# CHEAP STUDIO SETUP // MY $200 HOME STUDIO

Man, do I have a good one for you today. So excited. I'm going to show you how I went from looking like this, to this, for under $200 and with no professional lights. Alright, let's dive in.
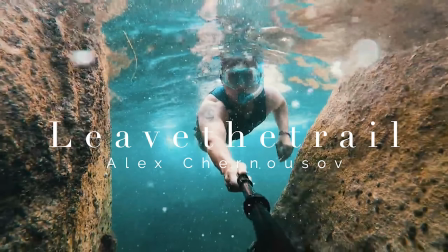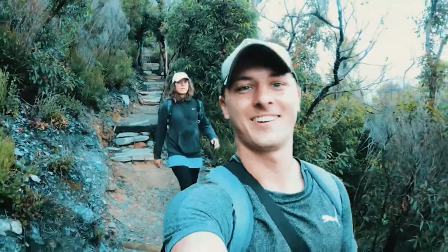One of the most daunting things for me when I started, and I think a lot of aspiring YouTubers and content creators, is that they think they need all this crazy equipment. They think they need multiple lights, they think they need foam boards, or like a crazy cool office, sick desk and chair and all that kind of stuff. And those things do look cool and in many instances they do make things easier but they are not at all needed for you to start out. For you to start out all you need is a camera and a little bit of creativity. I built this room that you're seeing now for under $200 and I'm going to show you how I did it and how you can do it for yourself. Switch to my GoPro now, I'm going to first start by showing you the things that I bought for this room and then I'll show you how I use them to make the room look like they did.
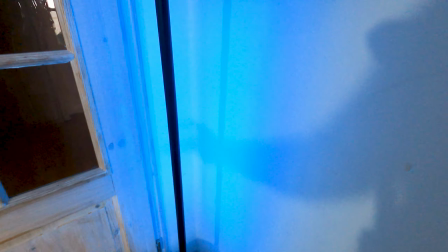(1:05)
So this light bar is just a very simple light bar off Amazon. It's just, I think it was 60 euros, and it comes with a great remote here.
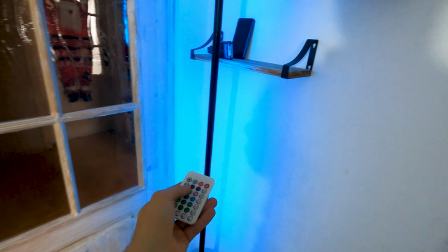(1:14)
The remote makes it change to, I think, six or eight different colors. Cycle through them. It's really nice.
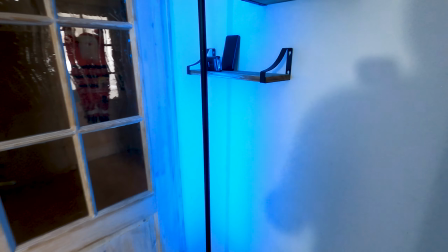(1:19)
You can also sync it to music if you wanted to. The next are the shelves.
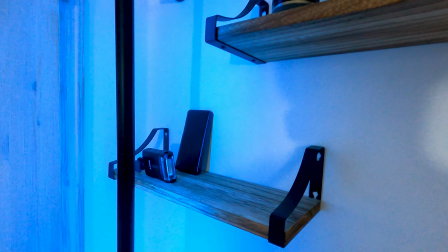(1:24)
I bought these off Amazon as well for 20 euros, and I just used the light to bring that space up and make the shelves really pop.
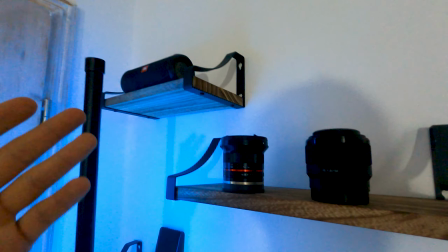(1:30)
I just filled it with the camera gear I had. I had a couple lenses. I have my speaker up there.
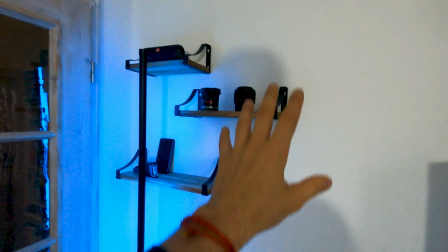(1:35)
I have my flash and drive that kind of stuff and it just brings this empty wall here together It makes it feel like less of an empty space
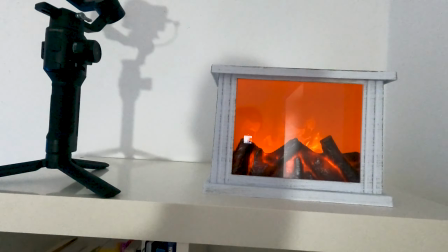(1:42)
next is this shelf here on top I just put more camera gear kind of electric fireplace that we had around the house I find it looks pretty cool And it makes gives you that kind of orange and teal look in the video and the key to that is just if you have anything in the house That looks remotely kind of cool or interesting or has a cool color to it try to throw it in the room see
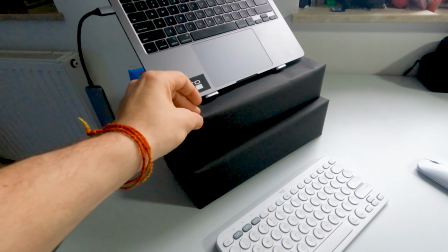(2:00)
if you can use it for something right this paper here it's just basically a heavy black craft paper and i use it to wrap anything
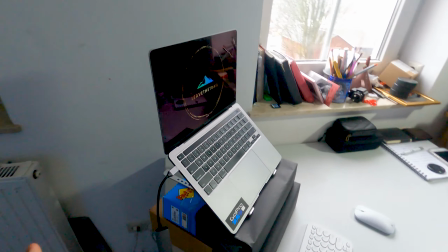(2:07)
in my frame that is just basically ugly so i wanted to elevate my laptop with my stand here and all i had is these boxes so i used
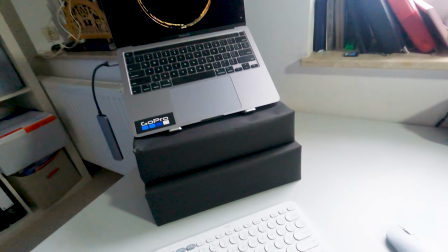(2:14)
this craft paper to kind of clean that up and make it look like it's just sitting on two nice black boxes the same
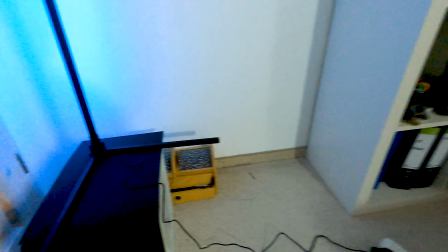(2:20)
with my light stand here i just used that to clean the box up as well i've also used the craft paper on this window.
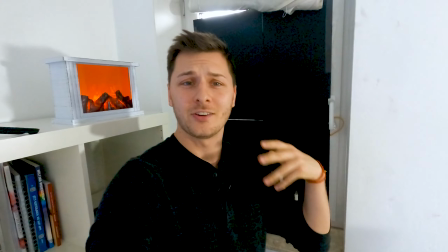(2:27)
This window was really harsh when I first started shooting and I wanted to black it out.
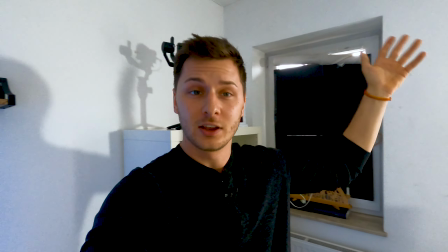(2:32)
This is a temporary space for me so there's no point in me buying drapes. So I use that and it does the job perfectly and I can easily hide that in editing. The final and possibly most important element of your room is your key light. Now the key light is the main light that illuminates your subject being yourself in front of the camera.
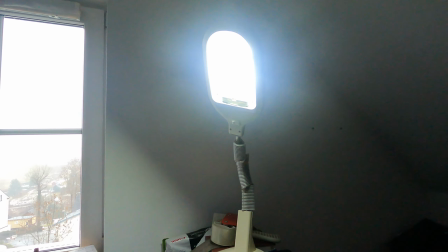(2:47)
Now I am using two different lights for this. I'm using an old simple desk lamp and I'm using the window off to my side. My lights still haven't come from Australia yet so I'm using these in the time being. Now as you can see it's not that bad at all. Especially with a little bit of editing in post you can make it look pretty darn good. So you do not need to go out and buy an expensive softbox or any kind of dome lights or any high-tech lighting for that. If you have some simple things and you're a little creative You can make it work for the space you're in now. That's it for me guys I hope this motivated you to look at your space and see what you can do with it and start shooting with what you have You don't need to have the expensive equipment You don't need to wait till you can afford that or can rent certain things or till you can design your own room yourself Start small and start shooting. That's the most important thing you can do see in the next one. Cheers